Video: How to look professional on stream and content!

What's going on, guys? Welcome back to another YouTube video. Today we're starting a brand new series of videos on the channel called the Stream Coach series. We'll be going through a couple different episodes of what makes you look and sound more professional as a content creator and as a streamer. Today we're going to look at part one of a part two series. Today we're going to be covering three of the most important parts of running the stream of making YouTube content. We're going to talk about lighting today, audio, and camera. These are the three most important parts of having a professional looking setup, having a professional looking stream and videos. So the first thing we're going to talk about is lighting. There's three different types of lights that you're going to need for a video setup, for a stream setup, and we'll talk about those right now. First one is a key light. Basically what a key light is the main light that's coming directly from behind your webcam, behind your camera, beside it. It's your main source of light. Here I'm going to turn off
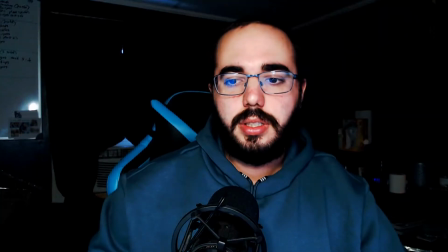[1:07]
my other lights just to show you what it's going to look like. So basically right here, this is just lighting with my key light on.
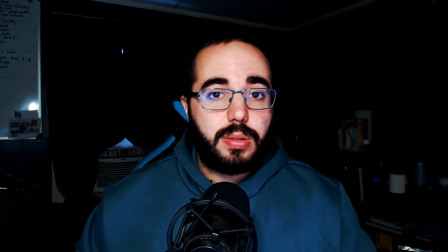[1:15]
This is directly behind my webcam, and this is what's putting the most light on my face, on my person as possible. Second light we're going to talk about is your fill light. Basically what the fill light's going to do is it's going to come from this direction,
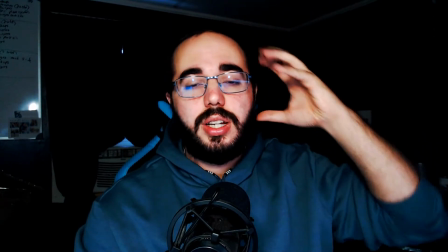[1:30]
and it's going to be hitting my face somewhere in here to add some contrast across my face, so you'd be able to see like
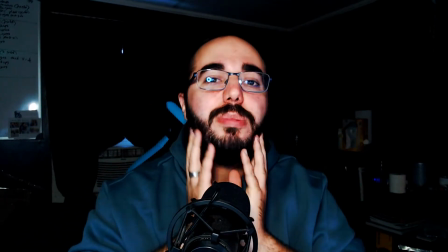[1:38]
contours and the shadows. Not that I have a lot because of the beard, but let me turn it on.
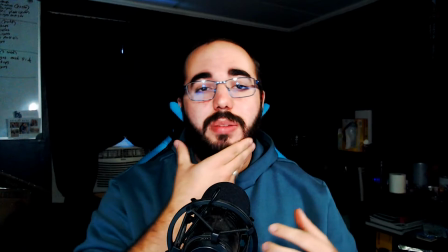[1:43]
This is with the fill light on. The fill light, like I said, it's just going to build that contrast around the chin, shadows here by the nose.
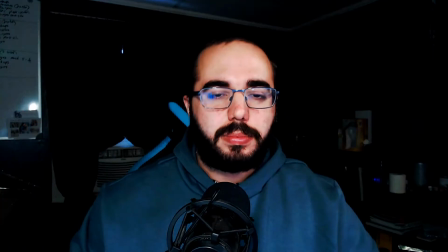[1:50]
Really doesn't do a lot on my setup. This is with my fill light on and my key light on.
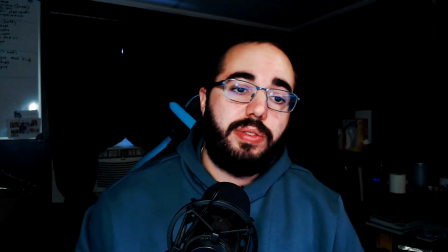[1:57]
You can see now we got some shadows and some contrast going across the face. And this is what the fill light's meant to do.
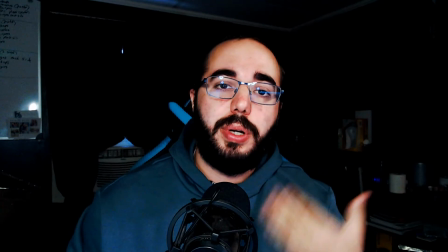[2:04]
It goes on the opposite side of your key light, build onto that contrast, builds the shadows, builds its definition.
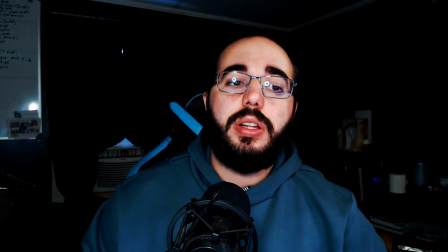[2:10]
Now, this is all you need for a stream. It separates you enough from your background.
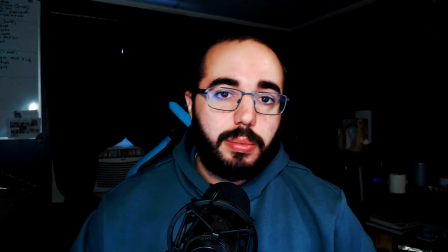[2:16]
This is what I use for my stream setup. But the third light is called a hair light.
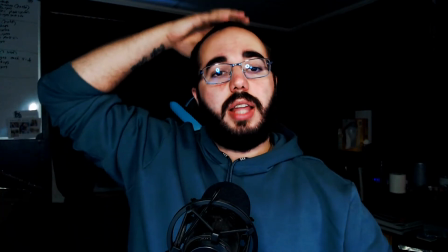[2:21]
Basically what the hair light does is it comes down on top of your head and lights up the center of the subject, just to separate you from your background even more.
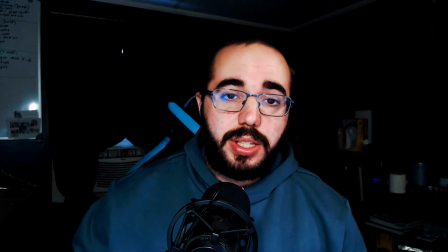[2:29]
I'm going to show you what my phone's flashlight is going to do. Basically, it's going to be the same as a light that's sitting up on top, your room light, anything like that.
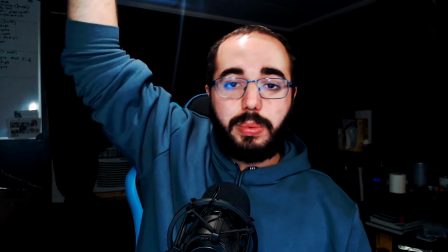[2:37]
So I'm just holding my phone with my flash on above my head, basically showing you.
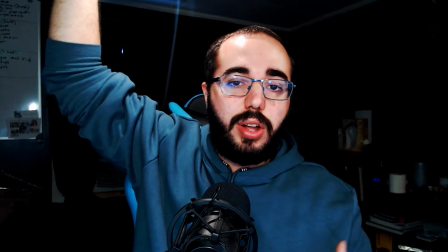[2:42]
You can see the definition of my hair now. It adds that little extra, separates you from your background if you don't have full lighting in your room. If you don't want to shell out the extra money for all these lights, don't worry. Lights are cheap. If you don't want to shell out the money for the expensive lights like the Elgato key lights or the newer LED panels, don't worry. The two lights that I'm running are just small little ring lights that I got from the local Best Buy. Just clamp onto my mount arms for my monitors, and I use those for lighting. But like I said, this is my stream lighting. This is what I'm going to be using most of the time for lighting for videos. Moving forward, I'm going to have a hair light sometime for the next couple of videos. Second thing we're going to get into right now is audio. Audio is the second most important thing to a YouTube video, to a stream, right next to lighting. We're going to talk about three different filters that are offered on OBS and Streamlabs OBS that are going to help make your audio sound better and run smoother. First thing we want to talk about is audio is measured in decibels. If you do not know, decibels, dB, however it's written down, however it's shown. Basically, what a decibel is and a dB is just a frequency and the loudness of your audio together. So the first filter we're going to talk about is a compressor.